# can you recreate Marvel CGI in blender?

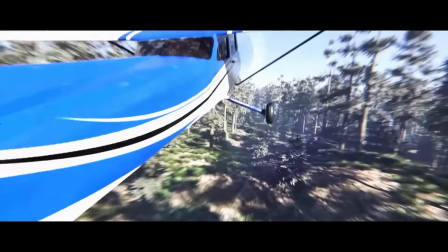If you've been following my channel for a little while, you'll know that I'm a big CG destruction nerd. What I have to admit though is that I'm not a huge Marvel fan,
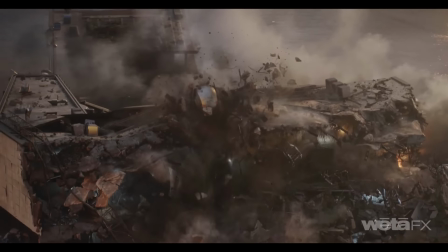but something that is undeniable is that Marvel has some of the best destruction visual effects in movie history.
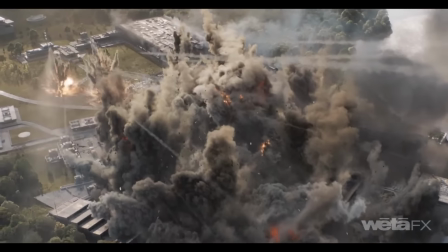So in this video, I'm gonna try to recreate this Avengers base destruction scene from scratch using only free software available to anyone. First off, we need to create the actual 3D scene in which the destruction is gonna take place.
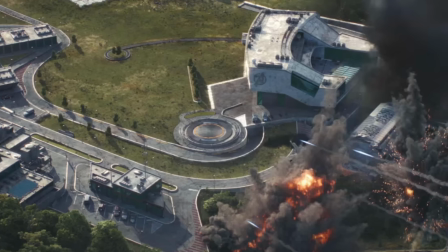In the original scene, the Avengers base is incredibly detailed and meticulously crafted,
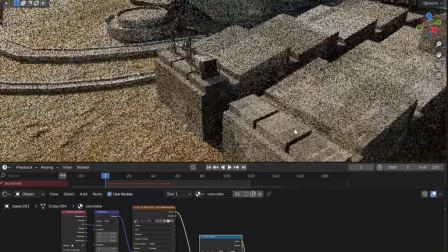but I think we can get away with low poly buildings and spice it up with some texture detail later on.
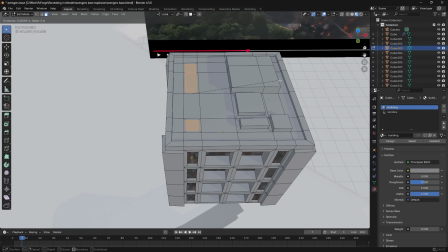So I went to work blocking out the main recognizable buildings and then just duplicated this generic building where it wouldn't be noticed.
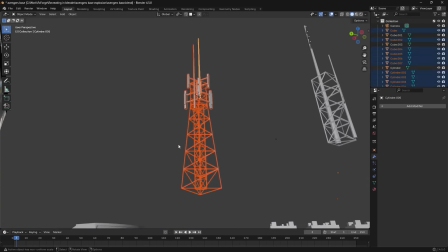To add some detail, I modeled these 5G tower looking pieces and scattered them throughout the scene.
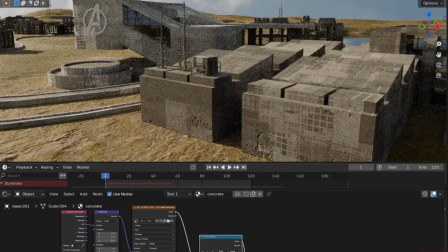Then I just slapped on a concrete material and then mixed it with this generic sci-fi texture to give the illusion of detail. A large part of this scene is entirely covered by trees, so we need to find a way to render that convincingly and at a large scale.
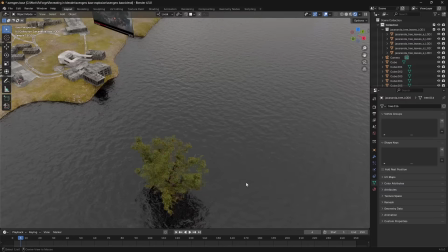I brought in these high poly trees and gave them this geometry node setup,
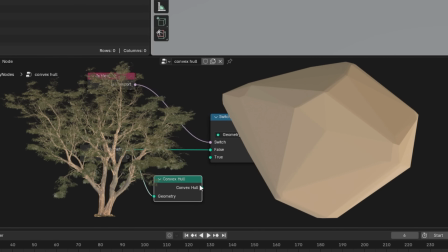which switches between the high poly version and this low poly proxy mesh, depending on if we're rendering or if we're in a viewport.
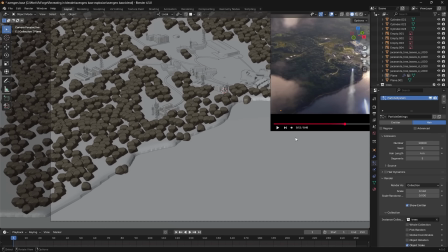This allows us to visualize the placement of the trees in real time, and then when we render, we get this super dense forest effect that just looks great.
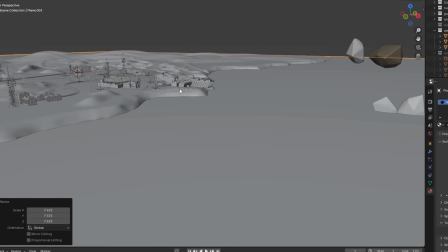To fake the look of the water, I simply brought in a huge flat plane and gave it this transparent material with a bunch of tiny bumps,
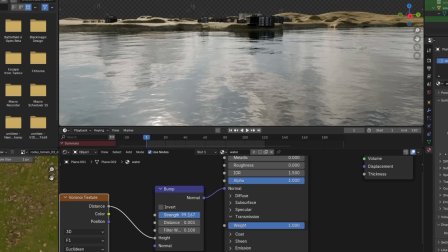basically giving the effect of smaller ripples on the water.
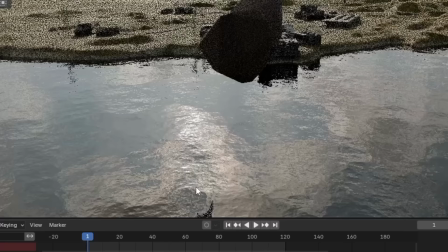This is a really effective way to make convincing water, especially when the light hits it at an angle like this and we get these nice reflections. At this point, the scene was looking pretty good, so I moved on to the main part of this project, which was the explosion simulation.
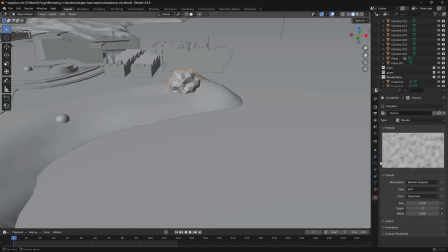To get the main shape of the explosion,
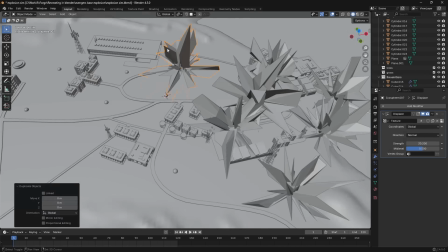I used these displaced spheres as emitter objects and then animated them to pop up one after another like this.
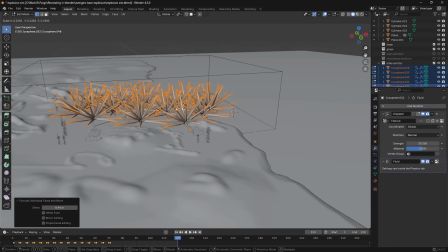I duplicated all of these spheres and turned them into these smoke trail emitter objects to get these nice trails that we see in the original.
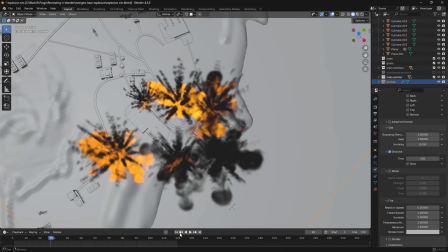Then to convey the force of the pressure wave from these explosions,
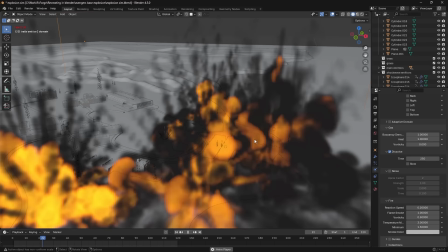I created a third and final emitter type for each explosion that created these sort of ground shock waves of dust. At this point, I was really happy with the shape of the explosion, so I moved on to prepping for baking the actual simulation to a VDB file. And one really cool trick I've learned recently is that you can have different emitters in the same smoke simulation emit different colored smoke,
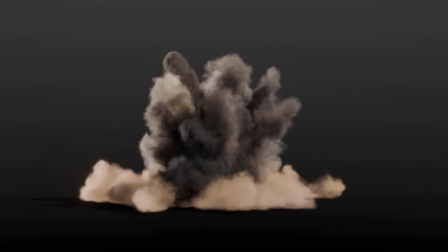which you can then use in the shading to separate between the dust and the smoke and basically have different colors that all interact in the same simulation.
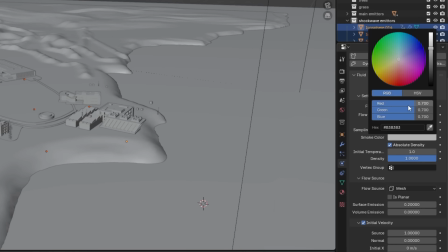So I made the main emitter be red, the trails be green, and the shockwave be blue.
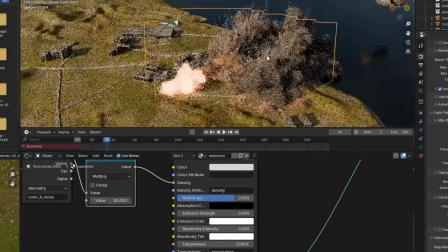Then after baking it all, I could use these color attributes to blend between different volumetric materials.
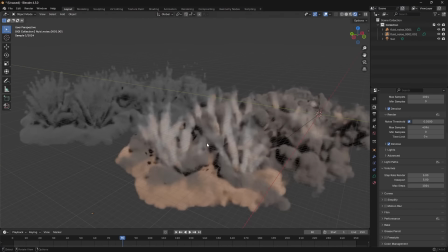And here you can clearly see how this adds a lot of life to the simulation compared to only using one color for all of it. If you want a more in-depth look at this method, by the time this video goes live, you'll be able to find a step-by-step tutorial covering this on my Patreon. I also want to say I greatly appreciate all of my long-term Patreon members. You are the backbone of this channel, and yeah, I can't thank you enough.
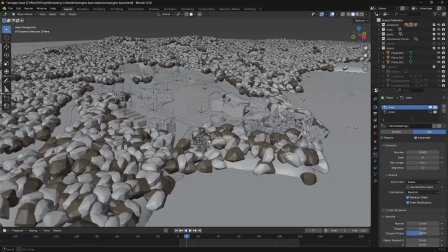To sell the power of the shockwave, I added these force fields that would displace the trees outwards like this.
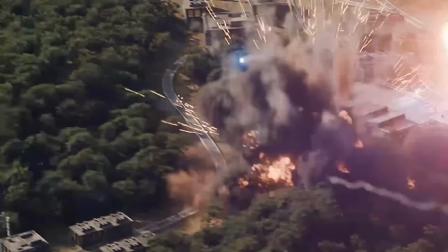And I wish I would have made this a little bit slower so it was more visible in the final scene, but the effect is really solid.
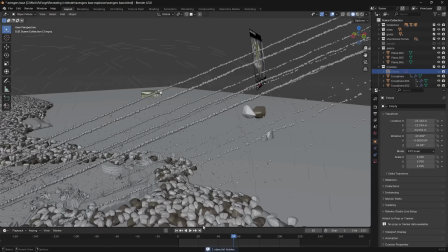To bring it all together, I added some spark effects and some debris from the buildings,
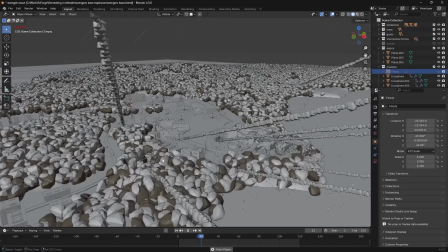and then I just animated these missile trails using particle emitters and had the smoke fade out gradually using this shader setup. After rendering for about an hour, this was the final result.
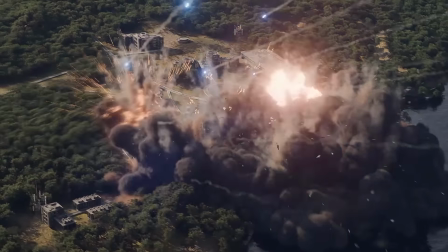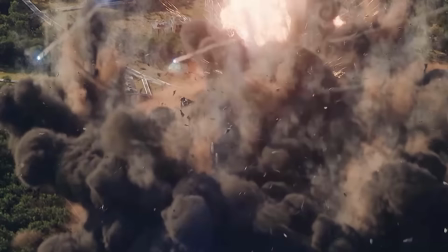I definitely think it captures the essence of the scene, but one thing that's sort of lacking is that super high resolution detail in the smoke simulation.